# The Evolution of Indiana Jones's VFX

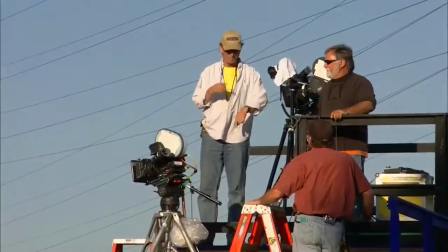(20:27)
And so all of this meant that the only opportunity the artist would have to do this entire one-shot,
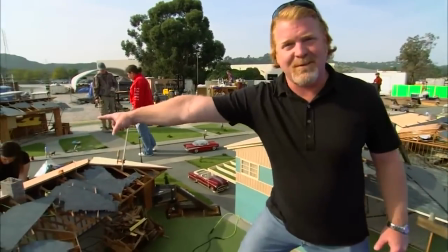(20:32)
one-chance special effect was a 10-minute spontaneous window where the clouds parted and the weather was perfect.
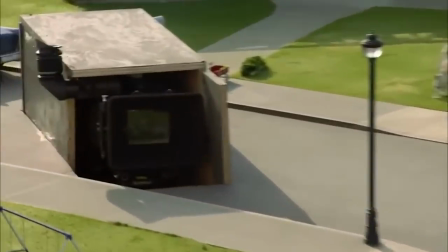(20:39)
So I can't even imagine the stress of doing this.
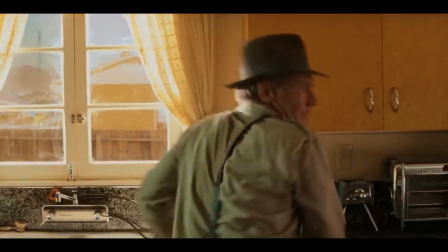(20:42)
Because if it goes wrong or the weather suddenly changes, then you are completely screwed and have to start all over again.
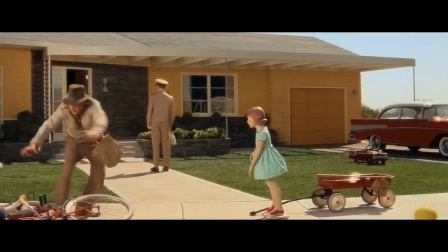(20:49)
But luckily, in the end, when they finally pulled that trigger and the cannons fired,
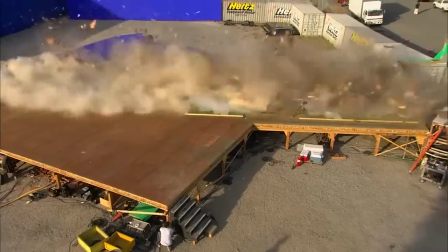(20:54)
everything worked perfectly. and the cannons completely decimated anything in their path,
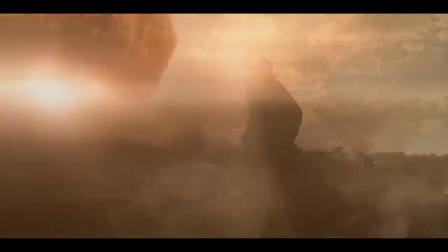(20:59)
creating probably one of the most believable destruction effects I've ever seen.
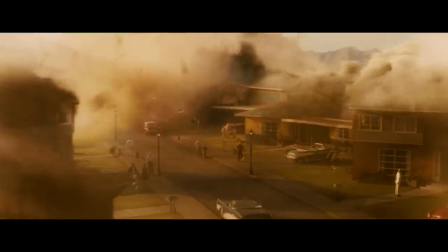(21:04)
From the macro to the micro details,
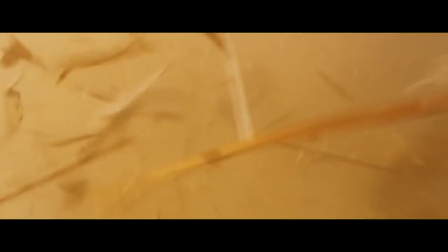(21:07)
this destruction is just beautiful and is something very very hard to get perfect in the CG world.
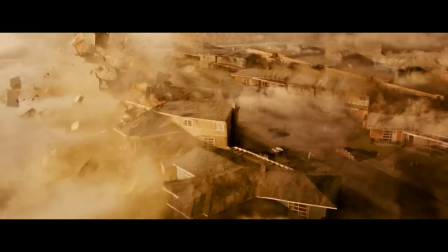(21:14)
However, visually, despite how good it looked,
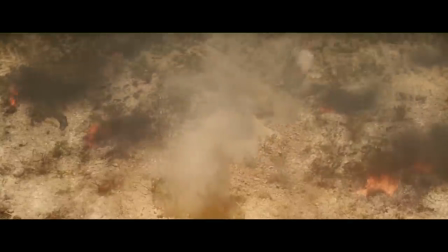(21:17)
there were a few drawbacks to doing this with miniatures, which were no easy task to solve in real life.
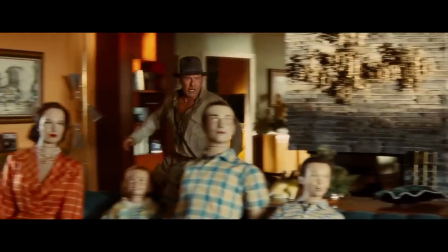(21:24)
Because to decimate miniatures like this required a tremendous amount of energy from the air cannons.
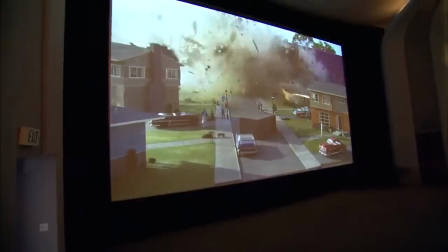(21:30)
And in the practical setup, most of this energy was being directed down the center of the street.
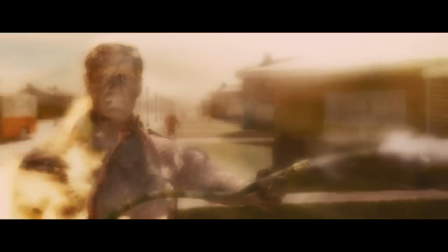(21:36)
And this meant that on the outskirts of the town, the damage being dealt there was lagging behind what the center was receiving.
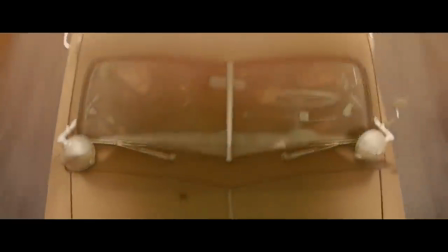(21:42)
And this just wouldn't be the case when it came to the raw omnidirectional power of a nuclear blast.
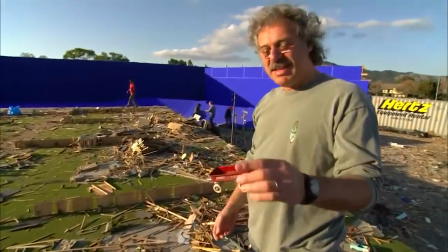(21:48)
And so this is where CGI came into play. The VFX artists were able to take a 3D scan of this little miniature town,
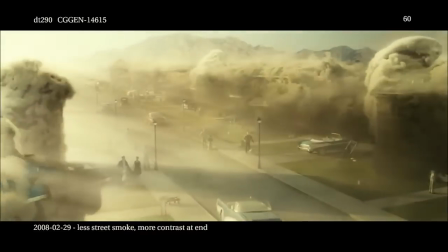(21:56)
load it into the computer, and then run their own destruction simulation over this town,
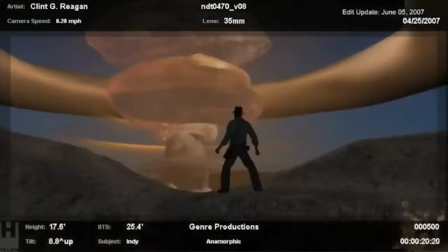(22:01)
leveraging the controllability and the versatility of CGI to blow up the town in a similar fashion to the practical one.
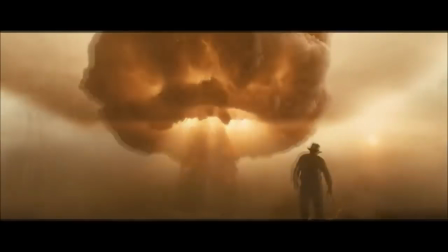(22:08)
And then all they had to do was blend the CGI into the practical.
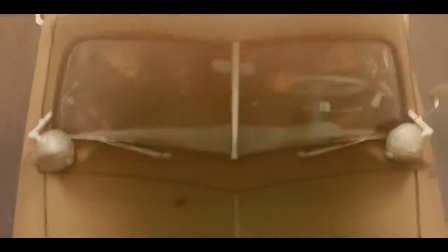(22:12)
And this marriage of the two allowed for the best of both worlds. because front and center there was the impeccable practical
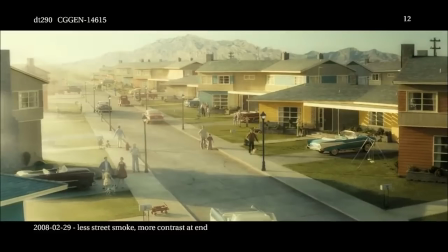(22:19)
effects and then blended into the background the potentially less convincing but still necessary CGI could be concealed.
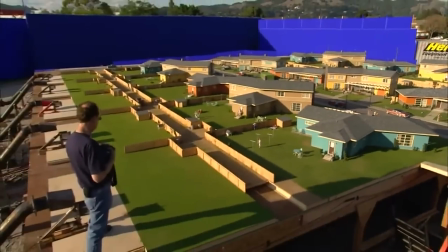(22:27)
And this wasn't even the end of the VFX artist contributions. They also digitally extended the edges of the town well beyond that of the miniature
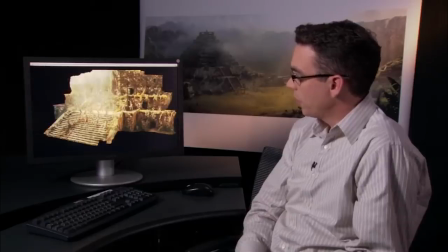(22:35)
which saved the practical artists from having to build an insanely big miniature.
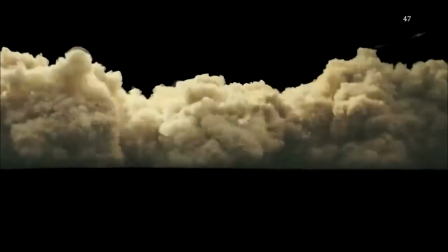(22:40)
And then on top of this they added a bunch of finishing touches that would have been super hard to figure out in real life.
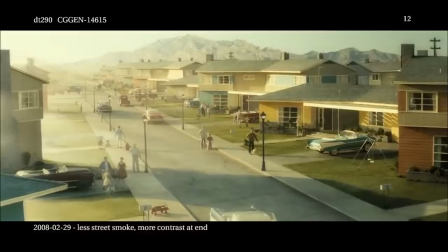(22:47)
Like the initial shockwave from the blast,
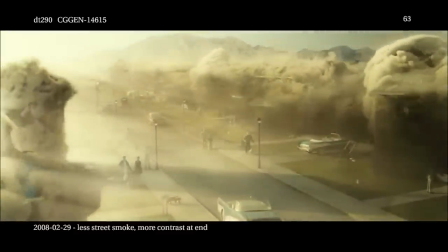(22:49)
the one you see that kicks up all the dust in the town right before the primary shockwave comes in and reduces it to rubble, in addition to little things like heat distortion,
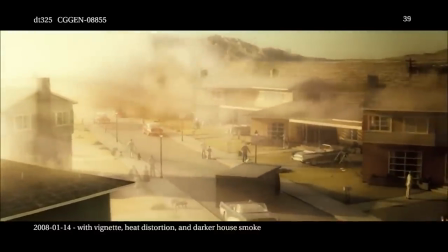(22:57)
more smoke, or just all sorts of other tiny little effects.
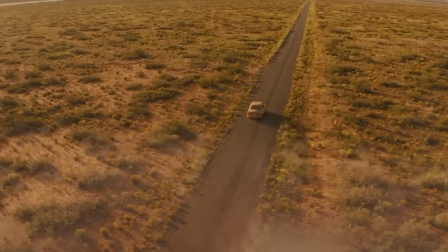(23:01)
And so in the end, the point I'm trying to make is that to get this beautiful, high-quality, impactful effect,
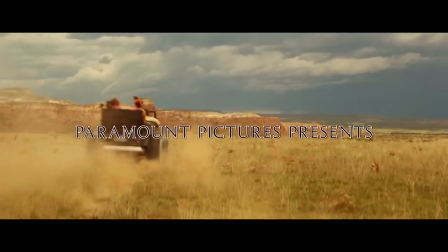(23:07)
both practical effects and digital effects played a massive role in its creation, each one supporting the other and patching the holes which the other one had.
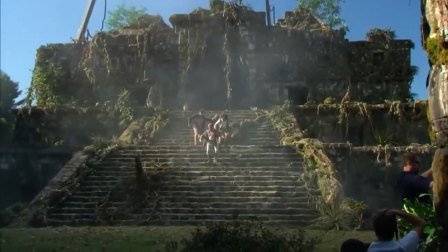(23:16)
And so this brings me to the suggestion that I made earlier that this blend of the two
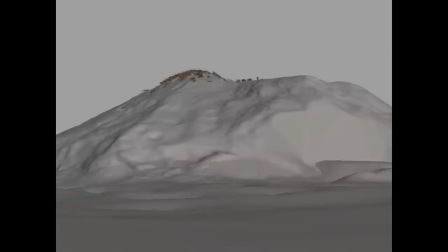(23:21)
could potentially be the antidote to the bad CGI problem because
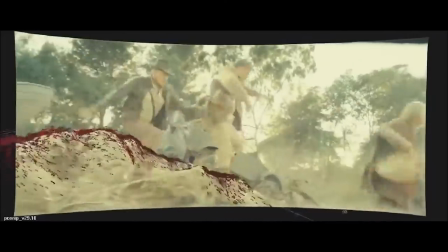(23:26)
as has been frequently highlighted throughout this video no single technique is without its flaws
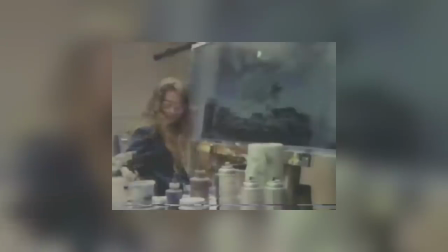(23:30)
whether it's CGI or matte paintings or miniatures or some other
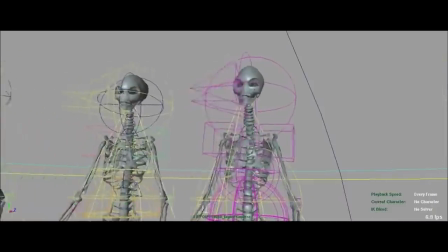(23:35)
kind of effect each one has a limitation in some way And to only use one
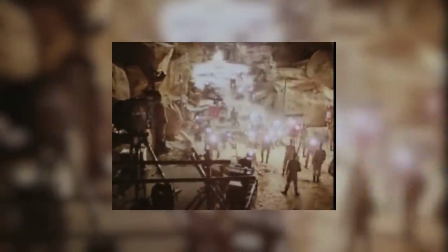(23:40)
of these effects over all of the rest is just simply tying one hand behind your back.
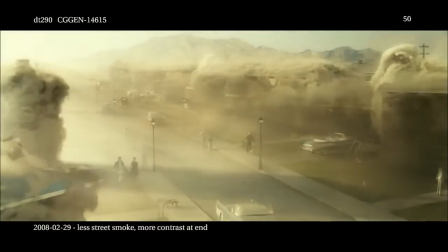(23:45)
Now, I'm not trying to say that it should always be practical effects in the foreground and CGI in the background.
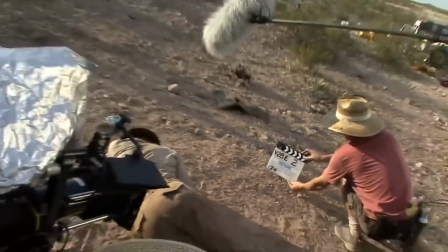(23:51)
But what I am trying to say is that practical effects should not be forgotten about. As we've had decades of amazing films that absolutely prove their worth.
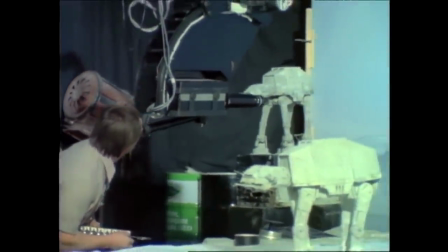(23:59)
And the more ways that filmmakers can find to blend practical effects into their projects, the more ways everyone benefits.